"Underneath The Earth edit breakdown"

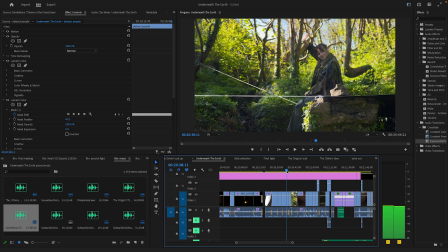Well, what the issue was is that it was like her waving and then him, and it cut back to her again, but she's on the exact same pattern of wave because it's like no time space. So what I did was I put the full clip, cut out the middle instead, so it actually looks like she was being waving while he waved at her.
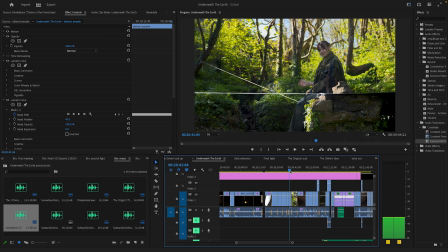So it it just seems a bit more realistic. It's not like, oh, she just somehow seemed to be the exact same place with her hand.
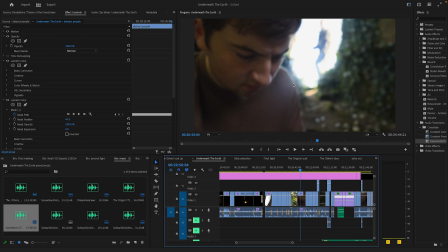I like this shot. I like it. It's blown out, kind of like that edge light on his face there.
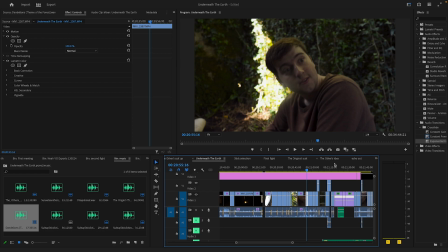This was a kind of a weird shot to kind of find. I had multiple takes of this, but this was the only one that kind of worked for the continuity.
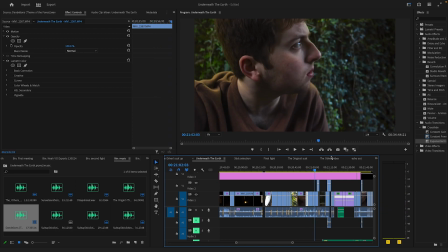You can see here he's facing that way, and then he's like there. It doesn't really make much sense, but you don't think about it.
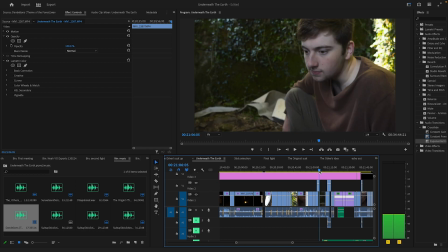It's more for like this angle here, so there's more. Pardon me.
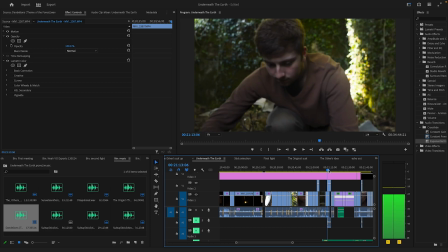There's more continuity between these 2 shots. And again, it's kind of like I wanted to see the sticks for a second.
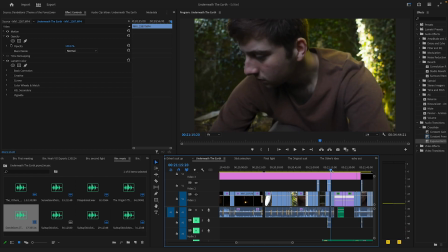Because I wanted that contextual, and then you see he realizes, and then I did a little slow zoom here.
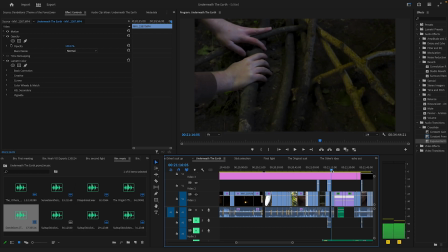If you see, I did a little slow zoom, which you just do by, if you go here, into motion, you got these stopwatches, and you can just set keyframes automatically. So I made it so it zooms in scale. You can see the scale growing there by a certain amount.
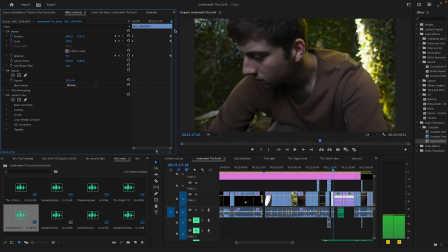At the same time, you see the rotation degrees change from 1 to like 9, and that's what gives that kind of like slow zoom effect.
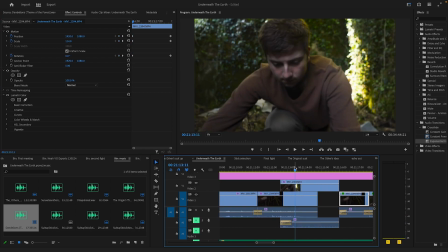I carried the sound over from the shots here, so you see I just stuck this on top because there's no point of cutting it. So you'd have the sounds of the sticks being rustled in this shot, which kind of helped it feel more real, and like made it so there wasn't any mistakes.
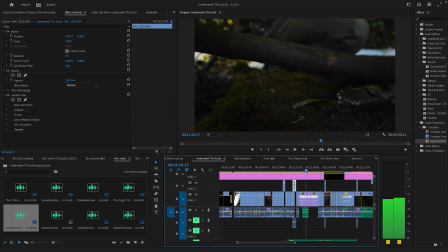Then we have 2 slow-mo shots, 3 slow-mo shots, which obviously don't have audio, so we've kind of covered it with music by choice.
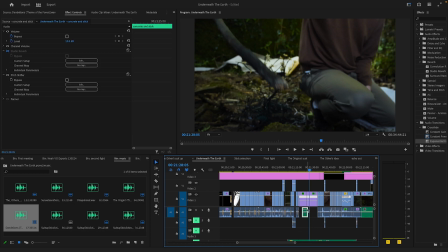I was intended for that anyway, and I have got some sound effects here of the.
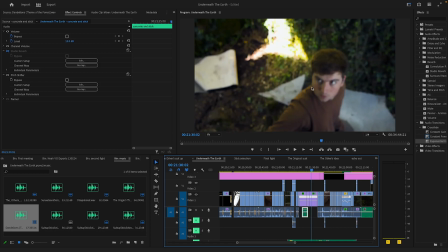Alright.
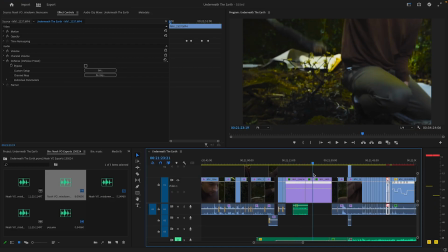One of these clips is to buy it a bit faster, just kind of fit the pace better. Other than that, pretty simple.
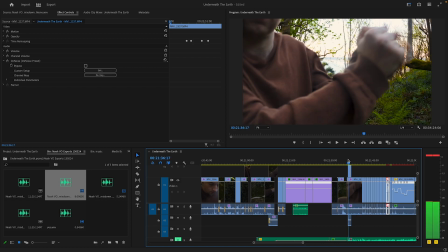Then now we get to the other suit-up scene. I have this one longer shot to kind of establish what's going on.
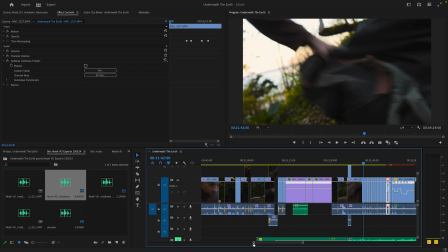This then moves on to these like quick succession shots. Now, a lot of this was it was important for me to kind of keep up the pace of this entire shot.
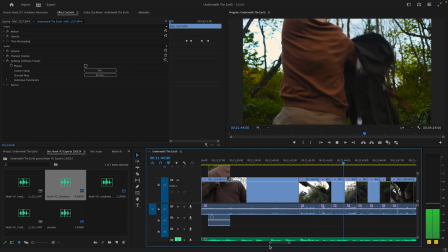I want to be bam, bam, bam, bam. Like kind of influences by like Edgar Wright and that, for example.
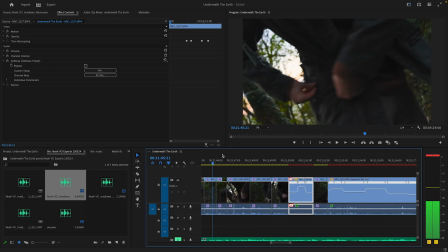But yeah. I don't know why, but every time I look at this shot, I just think it's like a really perfect shot for no reason.
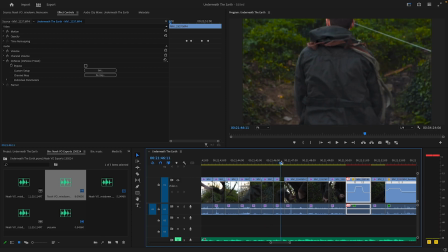I don't know what's about it. It just looks different to the rest for me.
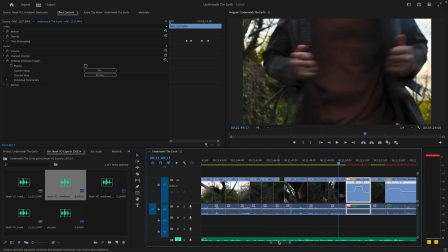Um, anyway, over here now these clips haven't rendered through technically, so I can't show you in full succession.
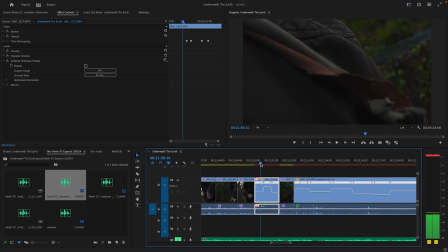But basically, it's what it is like these are like kind of like speed ramps and downs. So it speeds up, and then slows back down, kind of like that.
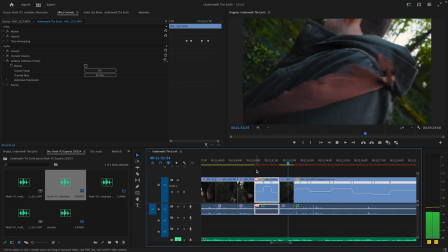Just kind of I don't know. I just felt like it kind of fit the pace of it. And it's the same here. Now, yeah, again, it's very stuttery.
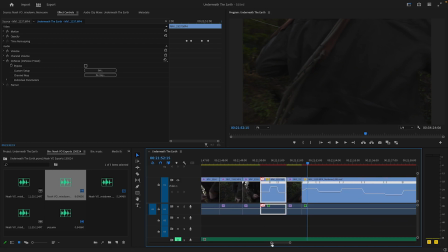This is not going to be stuttery using optical flow, but effectively, as you can see here, there's a lot of different speed ramps.
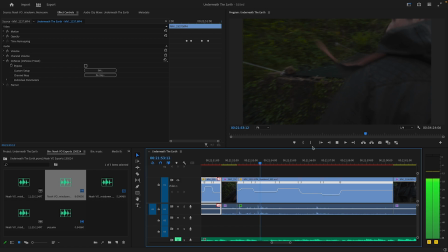So it's kind of like goes from normal to fast, and then slows back down, fast again,
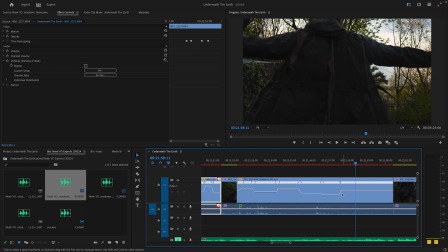and then one more kind of slow there.
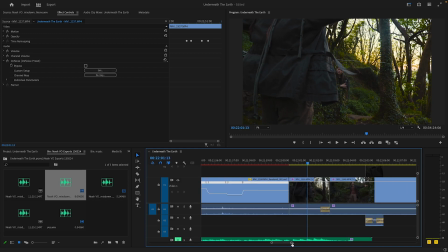This is funny though. I like this shot. Other than just being really awkward there.
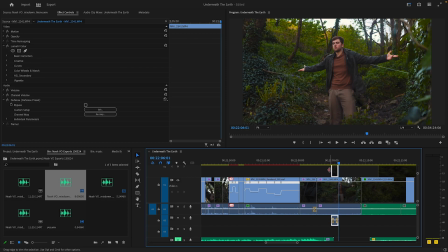Yeah, again, it's this technique of just sticking it over the top, because what's the point of going into excruciating detail? Now here, it's a bit funny. I've changed a bit, quite a bit, this bit. Kind of going into each other.
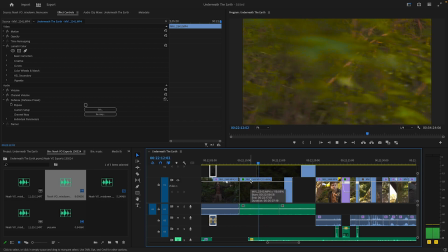It's two different shots. And it kind of cuts into a faster one. I didn't really come out the way I intended to, but I can really do about it. So, yeah.
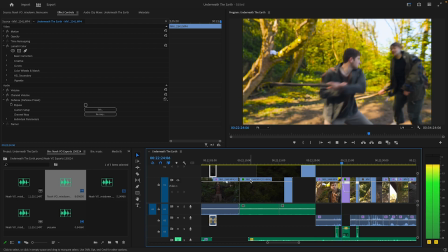Then we had the main fight. We have a slow-mo shot here. I actually went into it and sped up the beginning section.
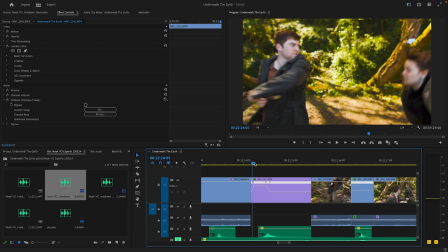No, sorry. I went from the normal speed, sped up that bit, and then went slow there again.
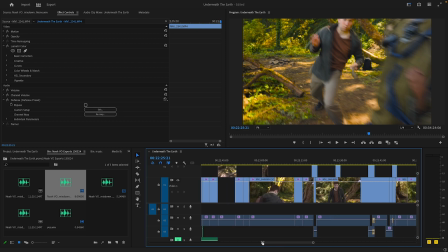Yet again, it was just a lot of continuity editing, kind of getting it so it lines up correctly. With the swipes and all that.
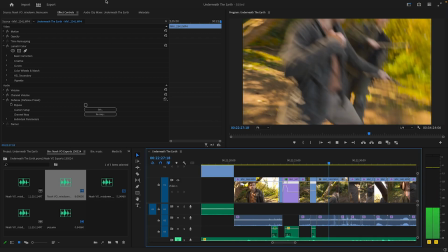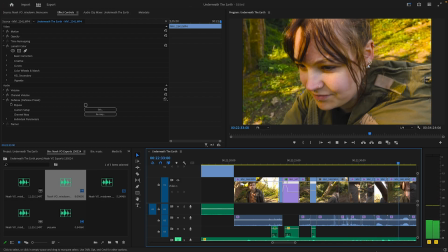Yeah, really, yeah, again, not much to note at all.
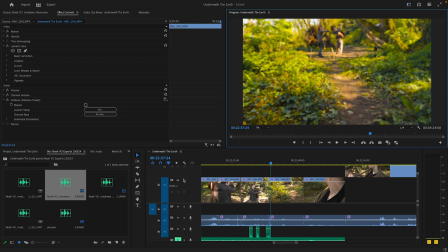What happened was though, at the time, I had to edit these sections as different sequences, because my musician, who is also my actor, Harrison, needed the
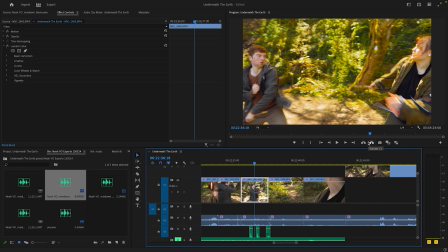shots for the music, so I had to do those first, then screen record them, and then give that to him so he could make the music for it. And this is one of the scenes that I edited separate, and then copy and pasted into the main sequence here.
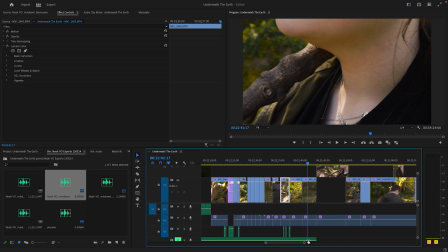So yeah, I actually did the argument first before the fight.
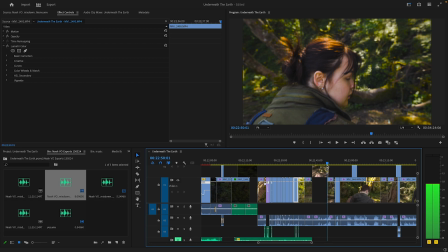I actually ended up doing the argument first, which is this whole section here.
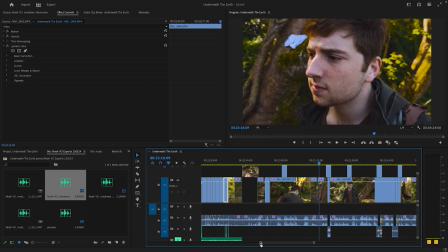The argument's a very long section, and all it really is just long takes.
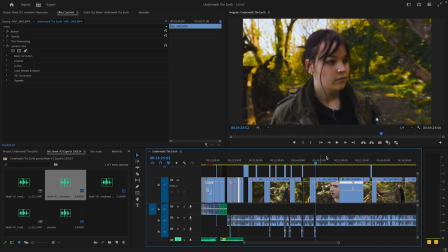Not much interest to that. It's pretty simple. A lot of in between shots.
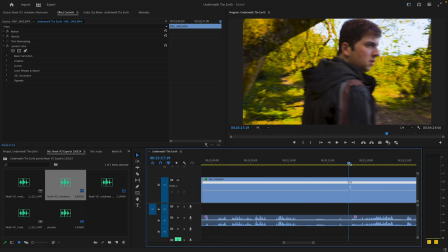There is a little tidbit here where you can see some of the fence. Can't really see it now.
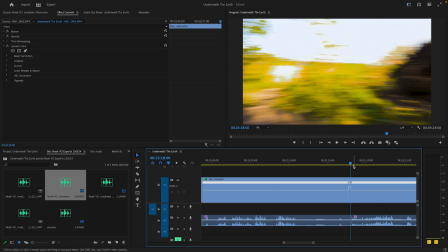That's a fence there. So I sped up this whip pan to try and like kind of hide it.
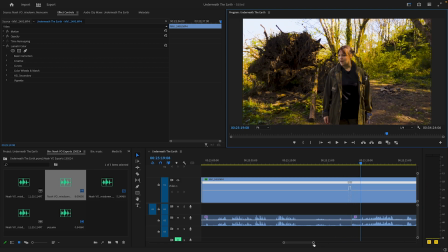And I think it worked. I hope it worked.
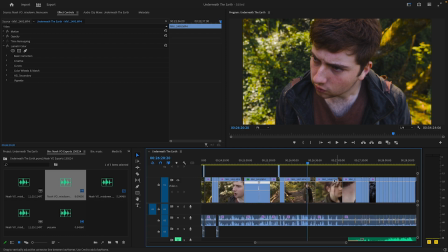But yeah, again, it was very simple thing there that just kind of put together lots of different takes.
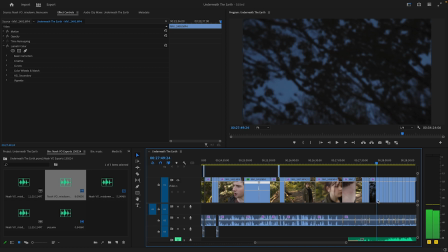Then we reach the night scenes. Now, yeah, again, I kind of knew already in my head how I wanted to put these together.
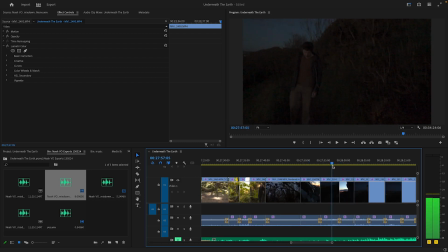The scenes always kind of sat in my brain, ready to go. You have this shot here, this behind shot, that's kind of persistent throughout.
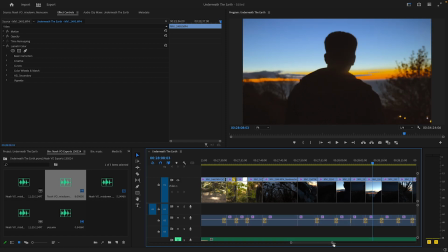I think it's up to 3 times. So that's 1, 2, and 3. Yeah. And I call this, like, I don't know what the actual name for it is. I call it callback editing, and the same thing was in the montage scene of building the hideout, where you're cutting back or forwards to kind of like bits that started earlier on to see it more.
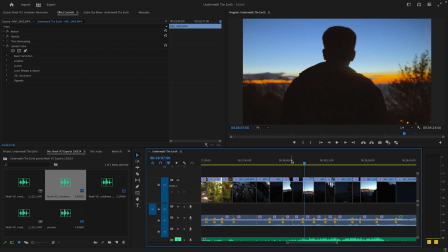And yeah, not much is happening. It's kind of just from behind, but that's just that constant kind of like this consistent part throughout where everything else is like kind of happening around.
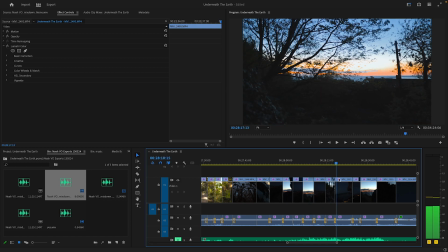And I absolutely love that shot so much. But yeah. So yeah, again, it was pretty similar.
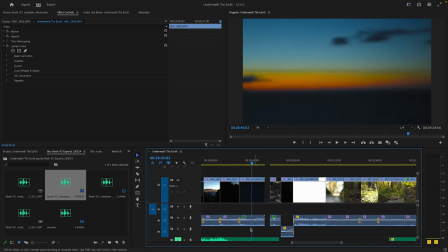I added the black bit here because I just kind of felt like it just felt right. I actually made it so the audio, because I actually didn't realize, but I said actually 4 times. I'm tired. I did a bit of shaky here. Like I just kind of started shaking it a lot here.
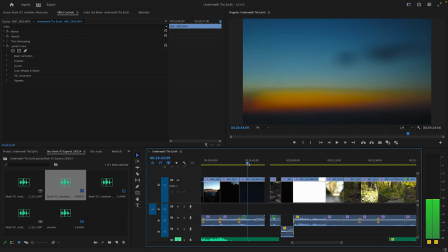I don't know why I did that at the time. I guess it's because now I know why. But what I did was I put the audio up to match that.
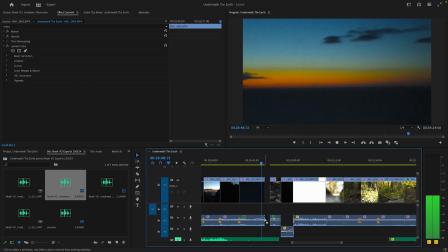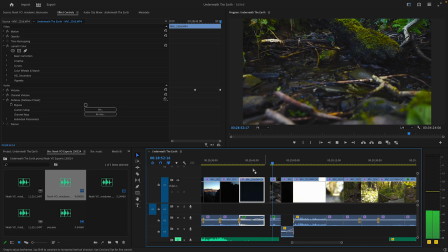To kind of match that feel. I'll put it up a bit more actually. Yeah. Then this goes into the next sequence with the origin.
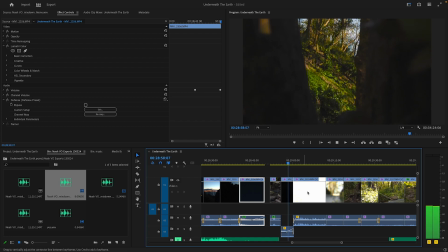I did a similar thing here with the noise kind of going in it, because I realized it went really well with her breathing, so like went into it.
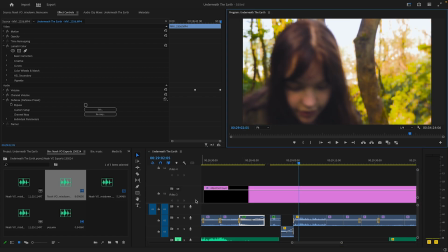I like that, so I kept that in there because Yeah.
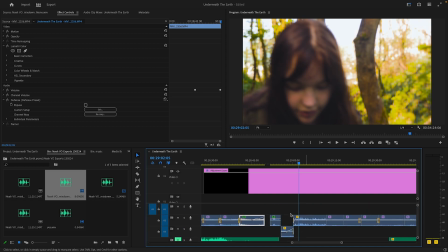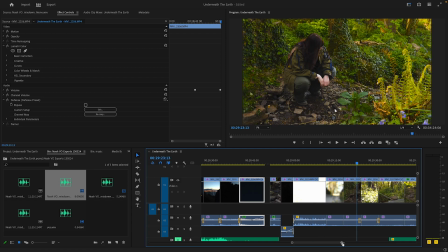Again, very simple. These shots
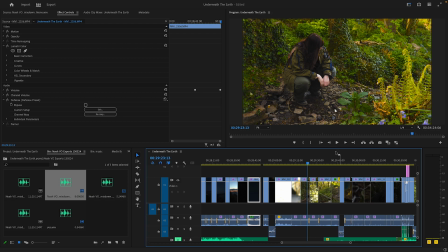didn't take up a lot of time to film. They were mostly 1 to 2 takes, so it wasn't very hard to sift through them.
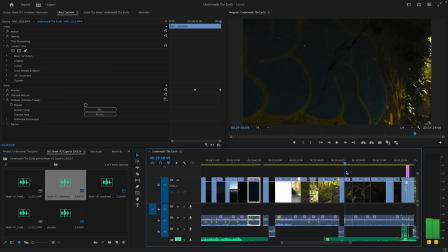But I put this together just when I found it was adequate length. Here I tried to add some of the, because the light clicking on and off wasn't in this shot here, so I added it.
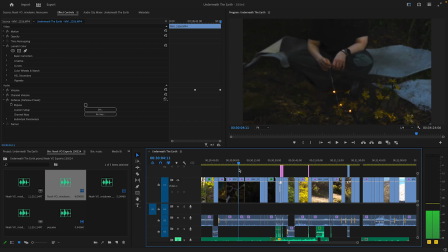Yeah, again, very simple.